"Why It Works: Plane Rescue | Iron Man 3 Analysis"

Shane Black directs fighting in a very like messy way so it looks less like a dance and more like an actual brawl you know yeah it looks more real like in the movie kiss kiss bang bang when he's getting his ass kicked it was very real and that's the thing is the nice guys was one of my favorite movies and I I didn't even realize it was directed by Shane Black. Yeah, no, yeah, that's good, man. And then when I re-watched Iron Man 3, I was like, wait, let me dive into the director. And I typed it in, and I was like, holy sh**, like, I love these movies. Yeah, yeah, yeah.
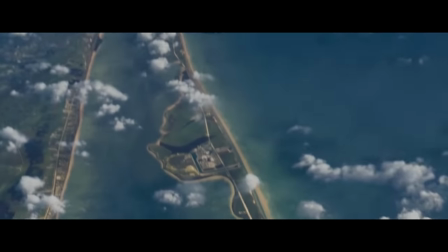8:29 We also get this great shot, which shows where the characters are in relation to the playing they just dropped, and it's a great moment to pause after such intensity.
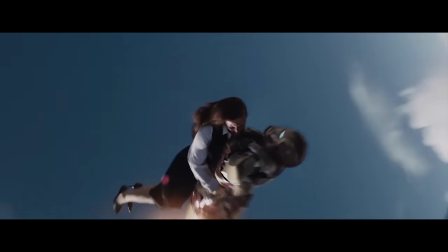8:36 As if the movie is giving us a moment to take a breath, and then boom, let's save the rest. Things that create tension in the scene are the music, composed by Brian Tyler.
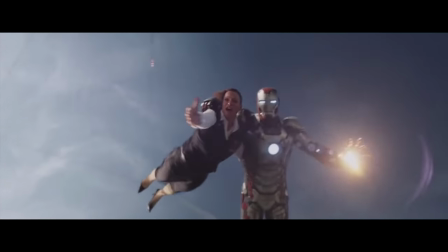8:44 It's pulsating until the scene ends. We have Tony constantly talking to the people in danger, and the shot in which we see Tony's face helps display the emotions that are going through the character.
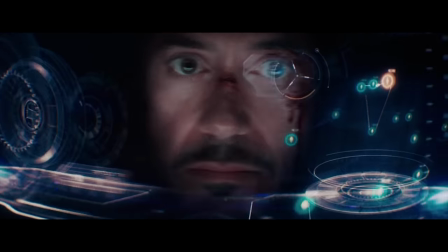8:53 The staff is also screaming as they're falling, of course, and Jarvis is also constantly stating their altitude in relation to the ground, emphasizing the time limit.
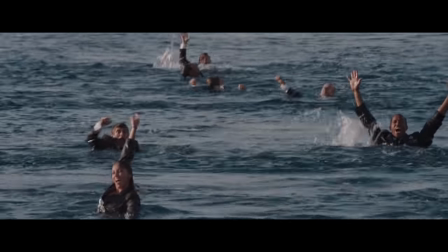9:05 Eventually, of course, Iron Man saves the day. Now the scene is just another addition to the film.
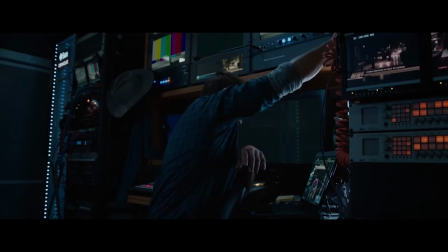9:16 It's another set piece which is fun to watch, but on the larger scale of things, the scene showcases why Tony Stark is Iron Man.
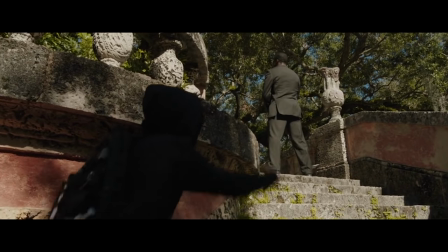9:23 He doesn't resolve things with just his power, it's his intelligence that saves the day.
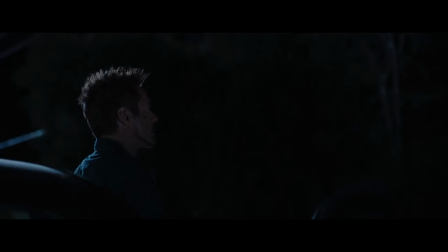9:28 That's what Harley tells Tony, and that's what Tony tells himself at the end of the movie, finally having realized this again. If you notice in the movie, Tony doesn't get out of a situation by shooting harder and flying faster.
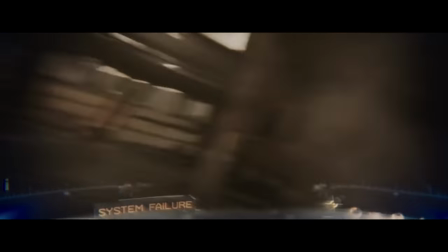9:39 He uses his intelligence every single time. Even when the Mandarin attacks his home, his suit isn't fully operational, so he has to think his way out of danger.
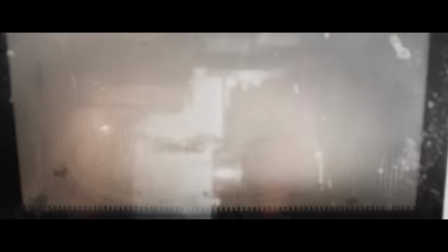9:47 When he gets attacked by this smoking hot lady, he has to think his way out and blow her up. The entire premise of the movie is, who is Tony Stark?
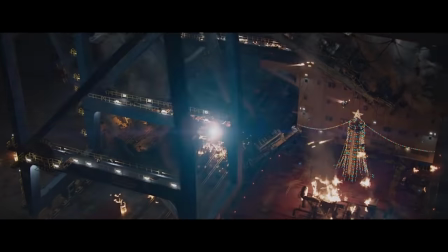9:55 Well, Tony Stark is Iron Man. It's not that he has to be in a suit to become a hero.
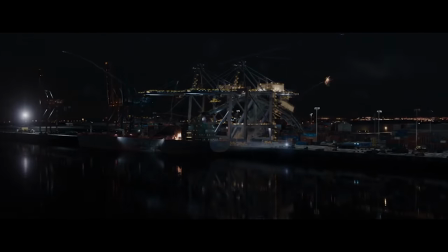10:00 It's that he can make the suit and become a hero. I think Tony said it best himself.
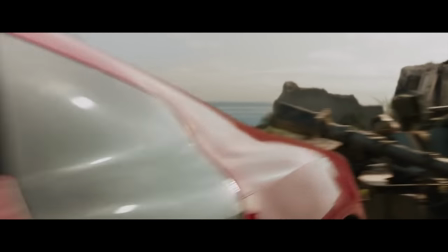10:09 You can take away my house, all my tricks and toys. One thing you can't take away...
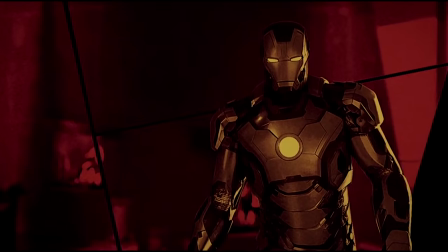10:16 I am Iron Man.
Anyways guys, that was the video. I hope you really enjoyed it. I really want to thank Joey Salats for inviting me into his home and being in the video and not abducting me or anything. Yeah, your battery's dying anyway. Oh yeah, you're right. The living meme, Joey Salats, everyone. Nice to meet you, man.
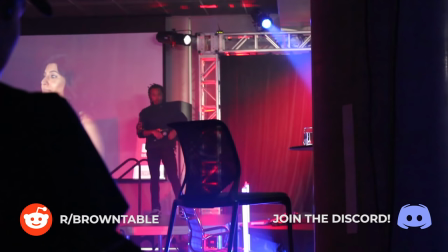10:32 I want to thank Paint One for flying me out to LA in general. And again, if you're an artist, check out the Paint One Tournament.
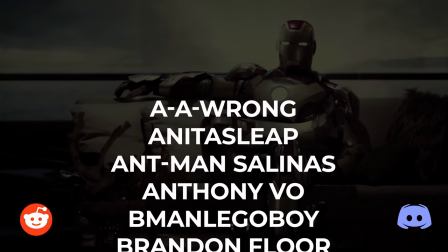10:37 I'll talk about it in my LA vlog video. Lastly, I really appreciate the support. Likes and shares are especially appreciated.
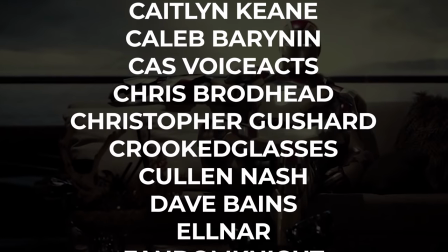10:44 Thank you so much, patrons. Especially Jonathan Baldy, who has really, really helped the channel.
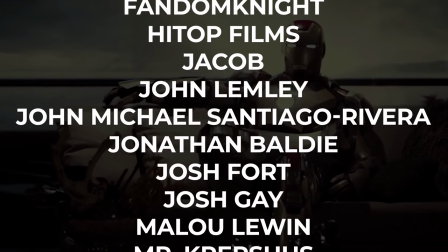10:49 It's absolutely amazing. I'll try to make my content as spicy as possible for you guys. Anyways, thank you all for watching the video.
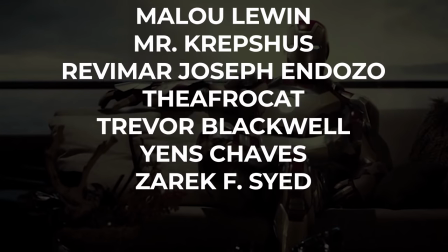10:54 Thank you guys for coming to the table. And I'll see you all next time.